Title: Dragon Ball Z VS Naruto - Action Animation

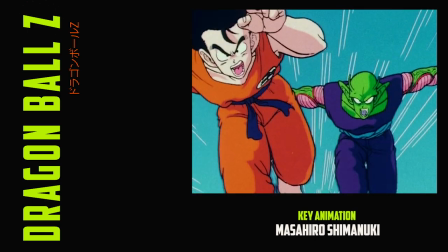745s
Although the switches with the placement of the two characters and multiple angles the storyboard provides prevents it from being boring.
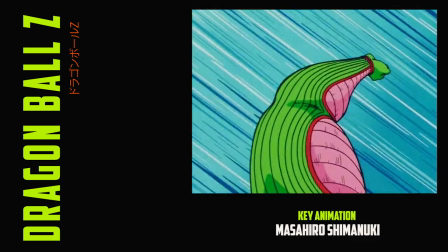752s
Then when Piccolo and Goku do make contact, rather than complex choreography,
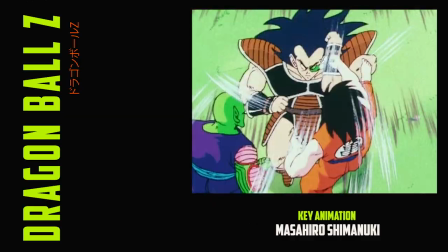757s
it's quite a simple loop but with more so its quick timing driving the motion rather than detailed movement like with Matsumoto and the other flow animators.
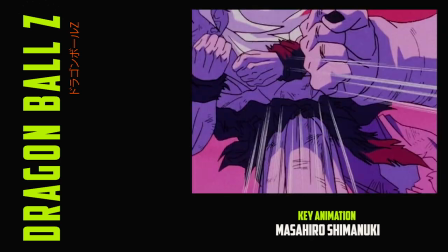765s
And you can see a similar formula throughout the rest of his work and his fellow colleagues on the show.
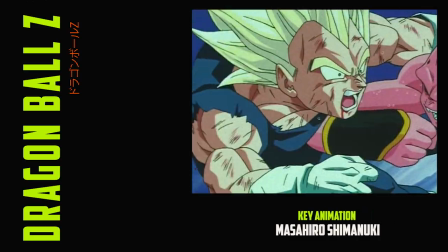770s
Now let's look at this scene much later in the series. Kid Buu dishes out three hits, then lands as stack of blows into him right after.
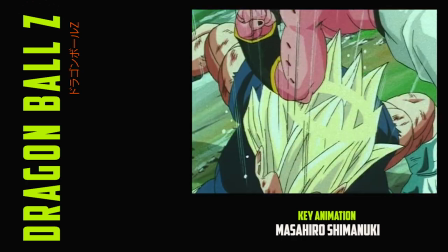777s
Rather than going through a series of different facial expressions, to display the aftershock of a hit,
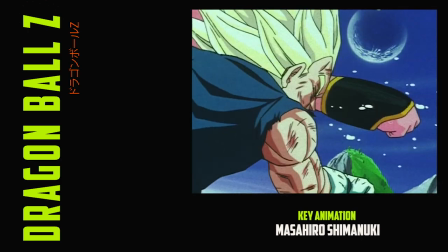782s
it's more so in the very contact between the two that Shimanuki focuses in on.
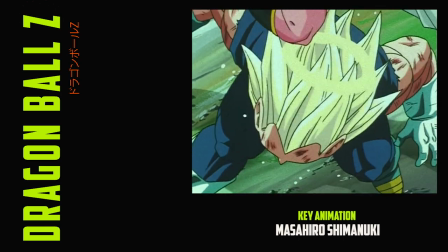787s
Instead of two frames, he holds on the ki pose for upward of 20 frames and uses only two drawings, looping them on ones.
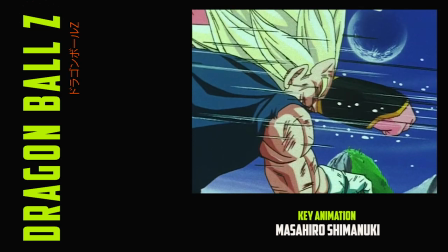794s
Rather than animated movement, his focuses on the detail of the drawings to pull the weight as well as timing.
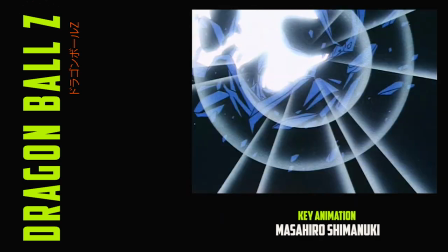800s
Shimanuki rather reserves the complexity of a scene to be in its effects to create a flashy impact driven through the sheer amount of detail.
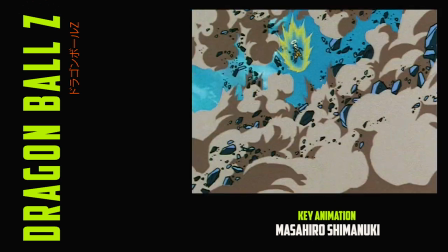808s
Studio Cockpit's approach doesn't veer from this formula either.
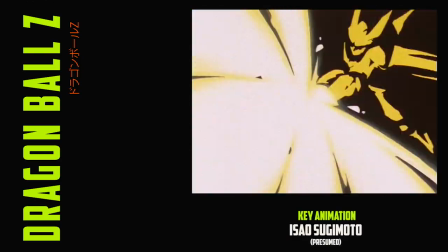811s
Loop flurries, speed lines, impact frames, long holds and detailed effects animation, although their execution does slightly differ.
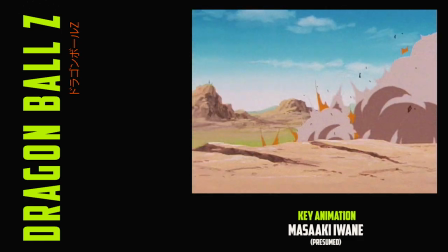819s
Their timing was less modulated than Saga-sha, but certainly more than a flow school animator and usually stuck to ones, twos and threes,
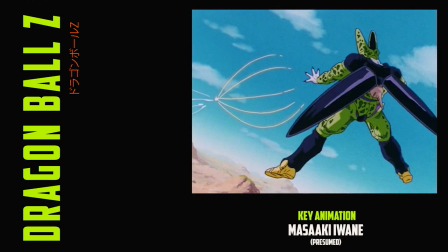826s
rather than lower frame rates again off say gasha their use of spacing likewise follows the
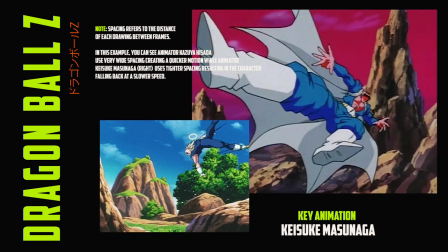831s
trend of being more conservative although their core use of it to create snappy movements
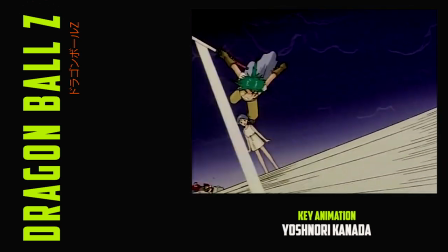836s
is no different what's interesting is that Canada had began to shift to higher frame rates around the same time it's difficult to tell if this was directly
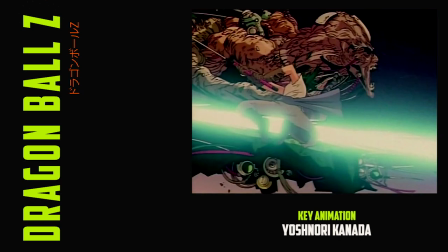844s
inspired by him or their own innovations to his style either way this would give cockpit a different sense of rhythm a smoother type and especially through
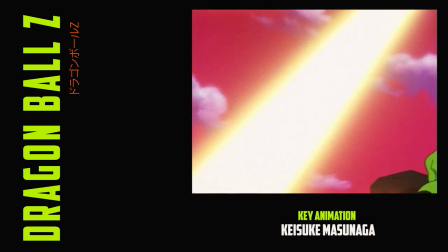852s
their use of slow in and slow out rather than relying on a constant stream of more limited long holds.
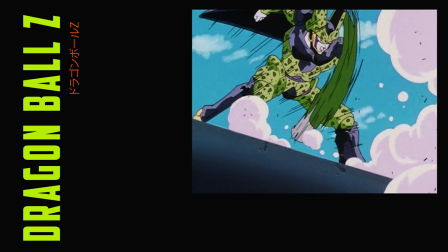858s
The other difference was their use of smears. They perhaps never took on the blobby deformation the king of smears Matsumoto would draw,
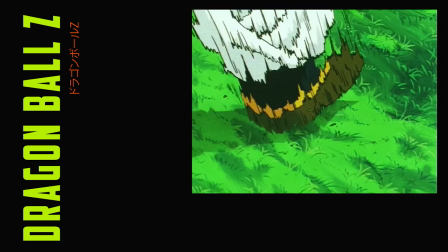865s
however their general frequency but most of all intention wasn't all too different and that was to make the movements looser.
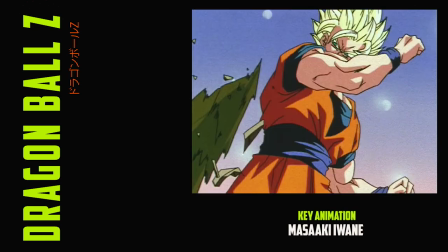872s
With that extra detail tube movement it shouldn't come as a surprise that their work was more animated than
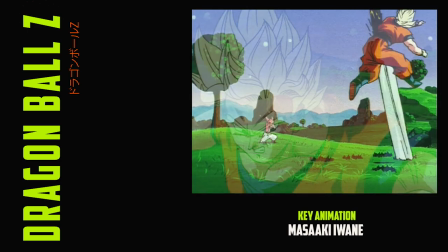876s
your regular episode and it's in part why their approach has seen the most praise out of any other studio.
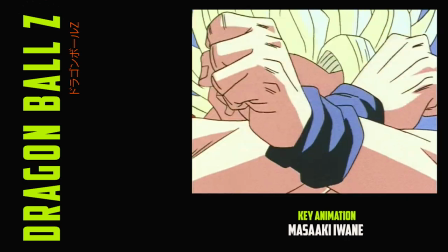882s
Their episodes felt lively through that extra amount of animation but also thanks to their candida flair and especially through their highly stylized arts,
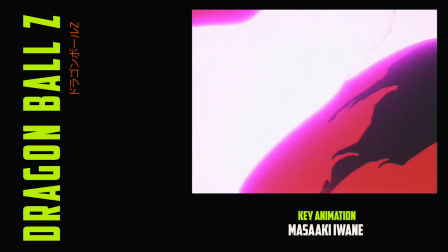890s
breaking completely away from the model sheets.
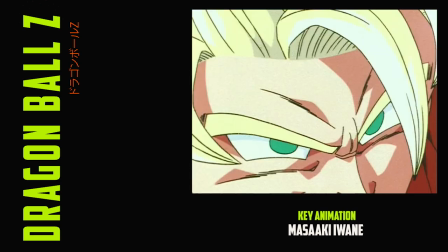892s
Although Cockpit's animation supervisor Keosuke Masanaga's reasons for doing it were more so for the sake of expressivity than to achieve a greater sense of motion.
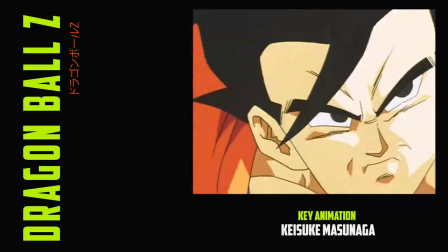901s
Generally speaking, it's still much limited compared to the flow school, but it was a powerful blend in its own right.
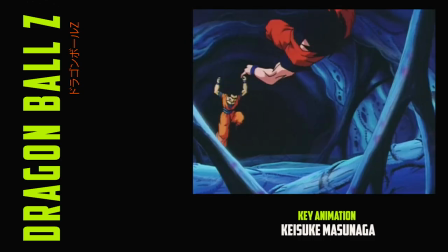906s
In summary, the description I would give to Dragon Ball Z's action style and especially that of say Gash or in Cockpit, is centered on presenting powerful impacts to the viewer.
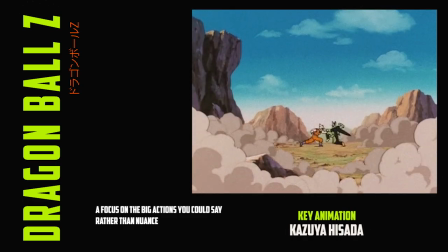915s
I don't just mean in regards to punches, but the overall experience from all the elements detailed thus far.
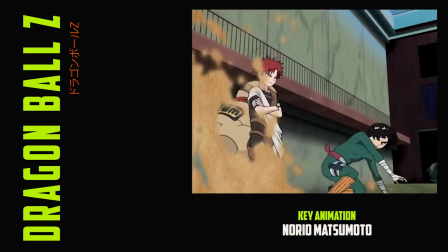921s
While the flow animators drive a scene through its continuous motion with a focus on the smaller details, the nuance to a character's actions.
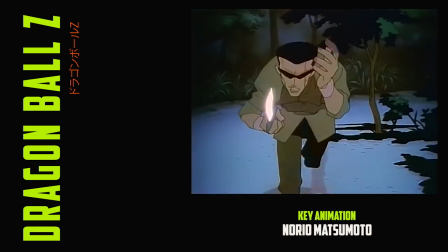928s
Someone may be hunched over, moving his arm back and forth as he talks,
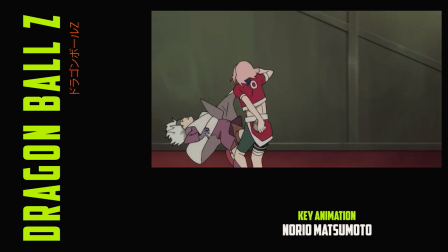932s
or perhaps after a kick the clothing and hair flap rapidly in the wind while the character's expression tightens.
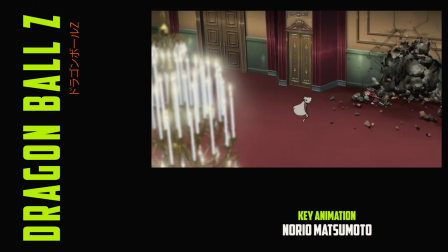938s
It's this level of technical detail that creates a strong impression to their work, not through the level of details added to a drawing, but the way it physically moves.
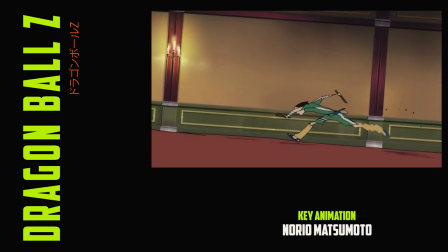947s
Overall, both approach action in fundamentally different ways,
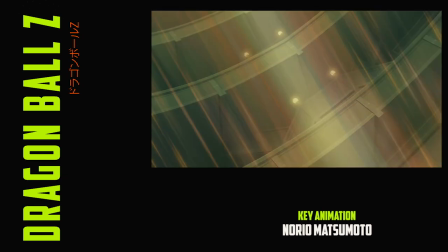950s
but the fact that both have attracted so much attention and praise for their battles speaks to the endless appeal of both schools.
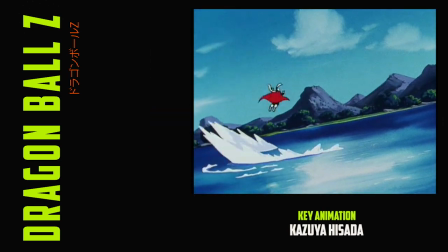957s
And that is the philosophy behind Dragon Ball Z and Naruto's action animation.
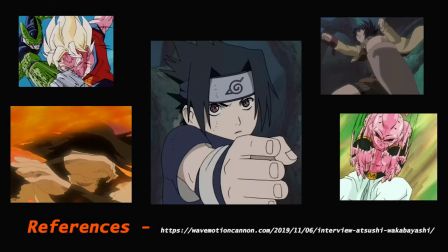964s
Alright so thank you everyone for watching, I hope you enjoyed it as much as I did putting it together and that it brought a newfound appreciation for many
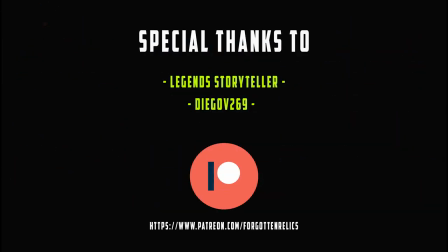971s
of the great names mentioned and yeah generally helps spread their names out amongst both communities also i would appreciate it if you could support me on patreon as i make this content switch over focusing on different series much like today but yeah with that thank you again and i'll see you later